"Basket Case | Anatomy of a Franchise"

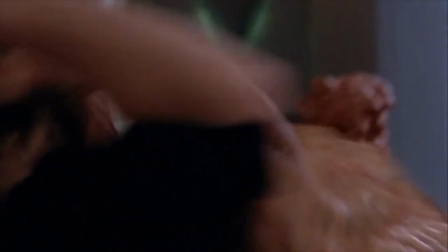[20:39]
And instead of killing her, they grab her head and stretch it,
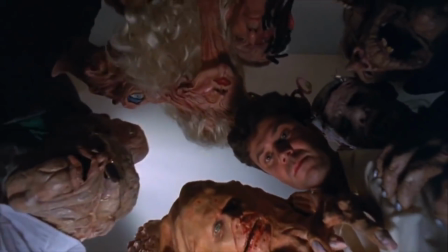[20:43]
leaving her like this so that she will now know what it feels like to look like them, and to have to face daily public life as they do.
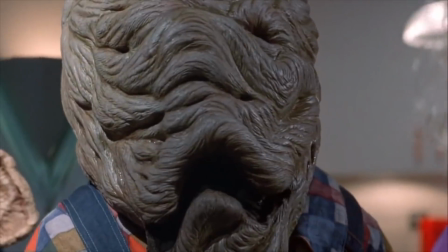[20:50]
It is a fun moment that plays by cartoon logic, but it really works in the context of the story and world they are creating here.
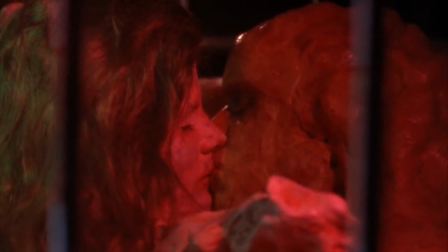[20:57]
The final messaging of the film though is a little disappointing to me on a personal level, but I feel as if it might have been what they were trying to go for.
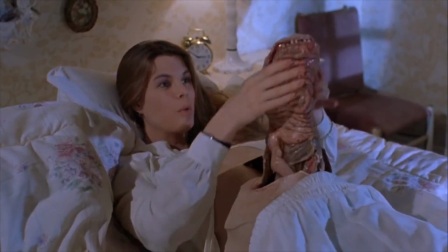[21:05]
After learning that Susan has been pregnant for six years and has a giant worm living inside of her that occasionally has to come up for air, Duane is driven insane.
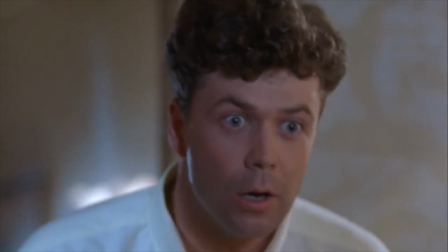[21:13]
The thought that everyone beneath their surface, no matter how normal they look, is a freak is too much for him to handle.
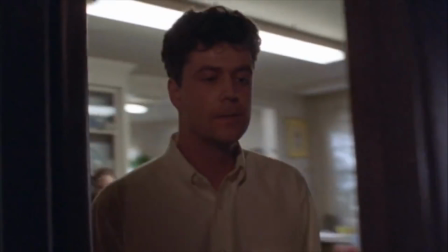[21:19]
His entire vision of the future is based on him returning to a normal life and reintegrating into society and living amongst normal people.
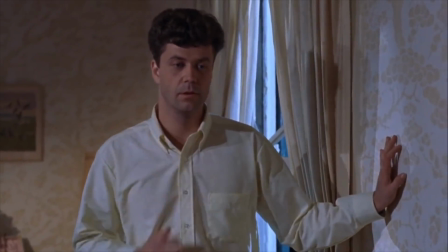[21:27]
That he could reach a point in his life that he would be considered to be normal.
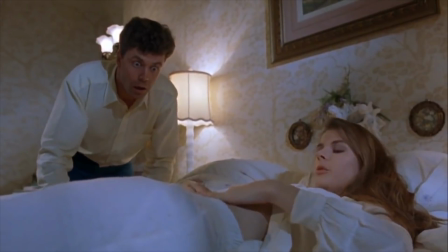[21:31]
And learning that even if someone presents a certain way they are still flawed in their own unique manner, that no one really knows what they are doing,
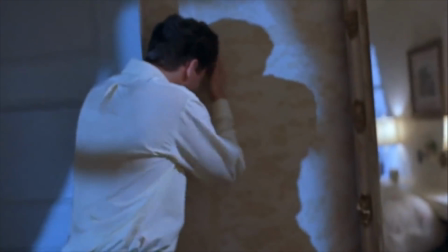[21:39]
that the world is truly chaos made up of individuals who are making it up as they go along,
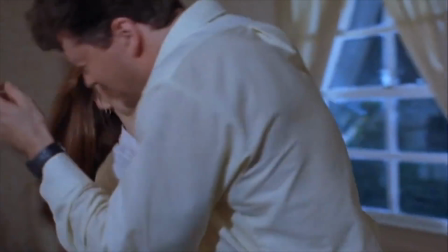[21:44]
and presenting in ways that are not true to their self and only true to the expectations of what others want to see,
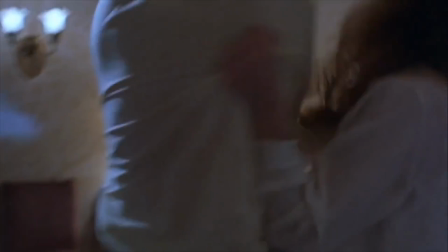[21:49]
and that he has more in common with these people who live here in this community than he would ever like to admit breaks him.
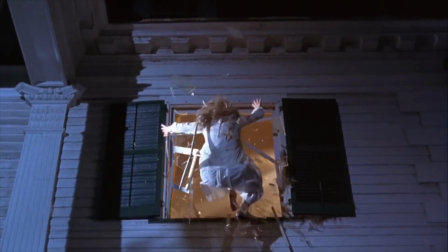[21:56]
In a frenzied state, he throws Susan from the window killing her and her unborn child,
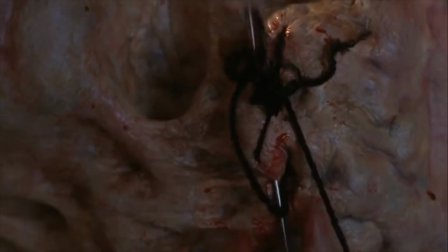[22:00]
and with her crochet needles he rejoins himself to Belial, as the people of the home watch in horror with a look of revulsion upon their faces.
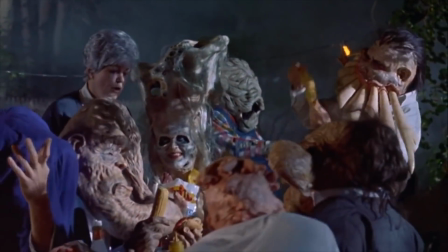[22:09]
And for a movie so based in the concept of a home for people who are not related by blood forming a family and support group to make it in this world,
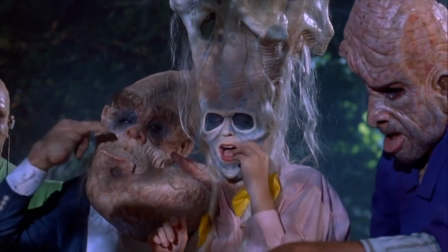[22:18]
who accept one another for how and who they are and embracing each other despite the way they look,
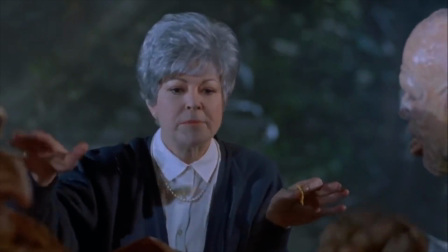[22:23]
this ending doesn't feel right to me. There's a good mirroring to the end of the last story.
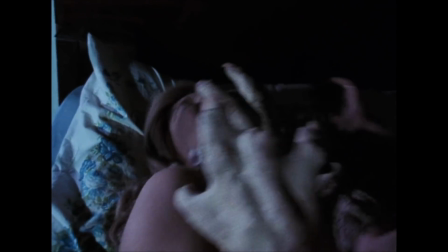[22:29]
There Belial stole Dwayne's happiness for selfish reasons, to keep them connected and dependent on one another.
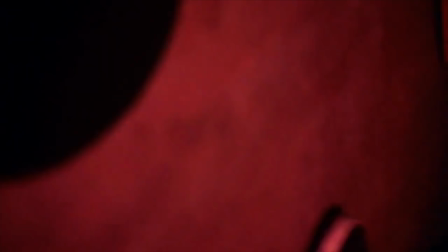[22:35]
And here, Dwayne does the same to him. These two are bad for each other, and this cycle of abuse towards each other continues with this ending.
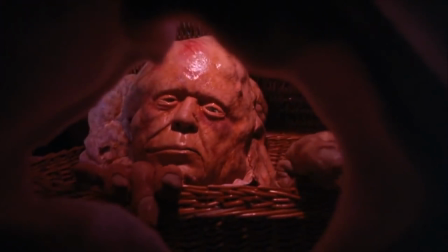[22:43]
But if any horror movie were to conclude on a happy note, then I think this should be one of them. The end feels tonally off from what we have seen so far.
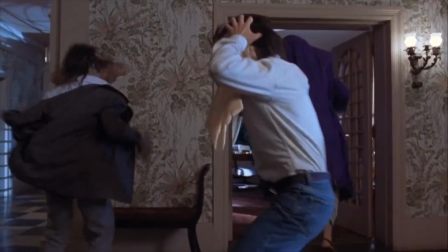[22:51]
The whole movie is goofy and brightly colored and full of whimsy. It really isn't a dark story at all if you were to take away the violence.
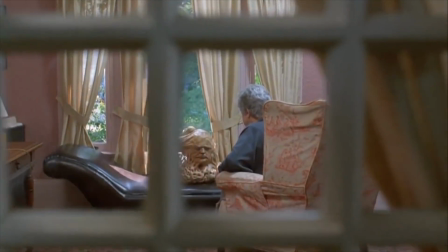[22:58]
And it more so feels as if it's about the healing process after a dark time in someone's life, rather than the dark time itself.
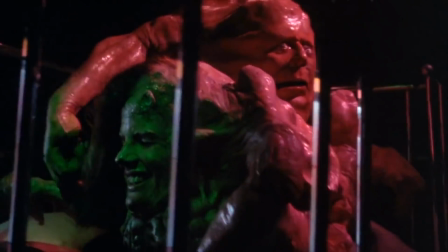[23:05]
An emotional reaction to part one, if you will.
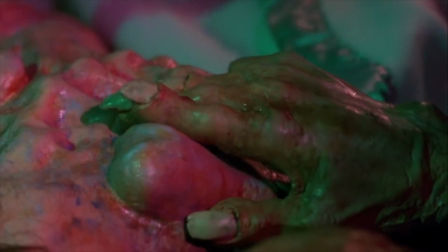[23:08]
Everything leading up to this moment feels as if these brothers are finally going to reach a place of mutual understanding and happiness in a situation that is healthy for both of them,
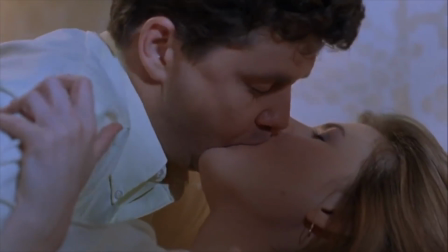[23:17]
where they are able to attain independence and thrive without having to use or lie on the other.
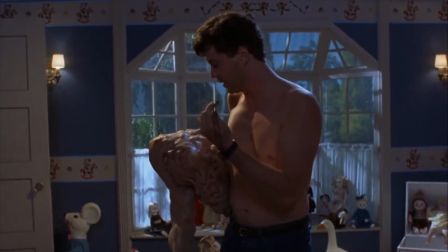[23:23]
But then this end happens, that feels separated from all of that. And in a way, I think that is pretty tragic.
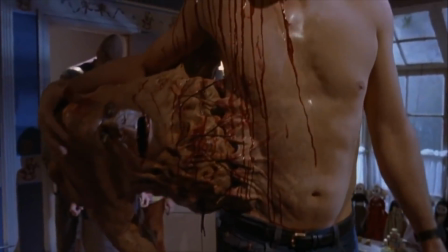[23:30]
I don't know, it's a complicated conclusion, but part of it has never really sat well with me, but maybe it's a good ending because of that.
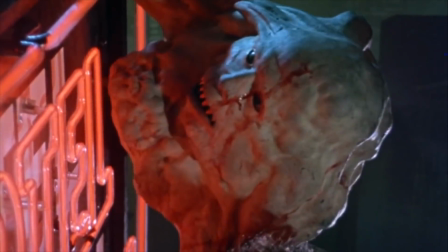[23:37]
This movie also does one of my least favorite horror sequel things from this era, which is reusing a lot of footage from the first movie to catch us back up to speed.
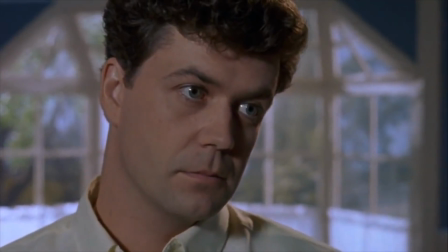[23:46]
We get extended flashbacks to them falling out of the window, the lead up to their surgery, the surgery itself, and it mostly isn't needed,
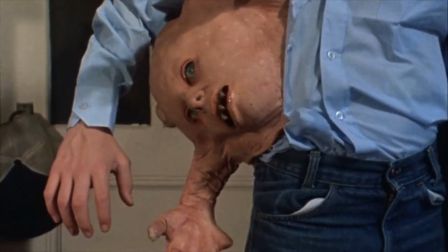[23:53]
as this information could have been conveyed in a different way through dialogue that allowed for further characterization that tied into this movie's story,
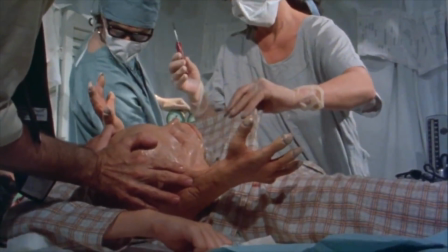[24:01]
rather than just making us sit through something that we have already seen before.
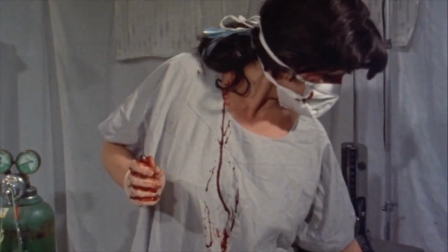[24:05]
But I also get that this was a different time, and it might have been years since most people in the audience actually had an opportunity to watch the first basket case,
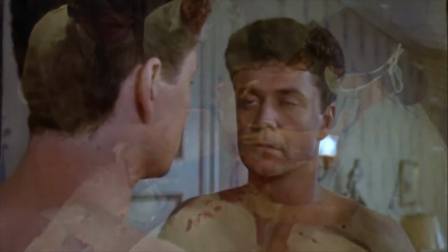[24:13]
so it is just a product of the realities of its time. On designing the creatures for the film,
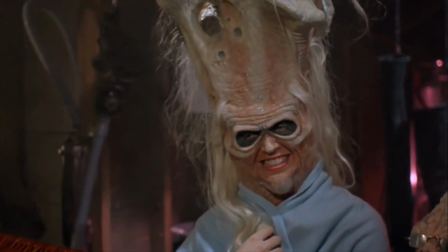[24:18]
the team focused on creating fun and surreal concepts that were not visually connected in any way to real-life human deformities or disfigurements.
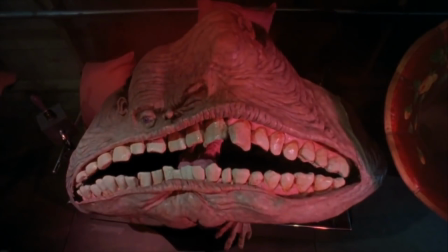[24:26]
The message of the film being what it was in accepting people of all kinds no matter the way they look, and through that discovering talents that would have never been seen otherwise.
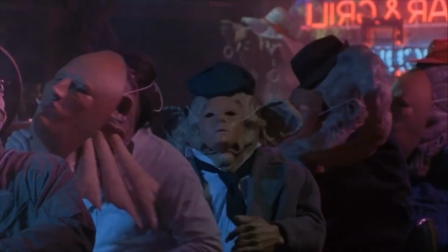[24:35]
They felt it would be a bit cruel to try and create horrific on-screen monsters that would build horror on othering illnesses that people actually go through in real life.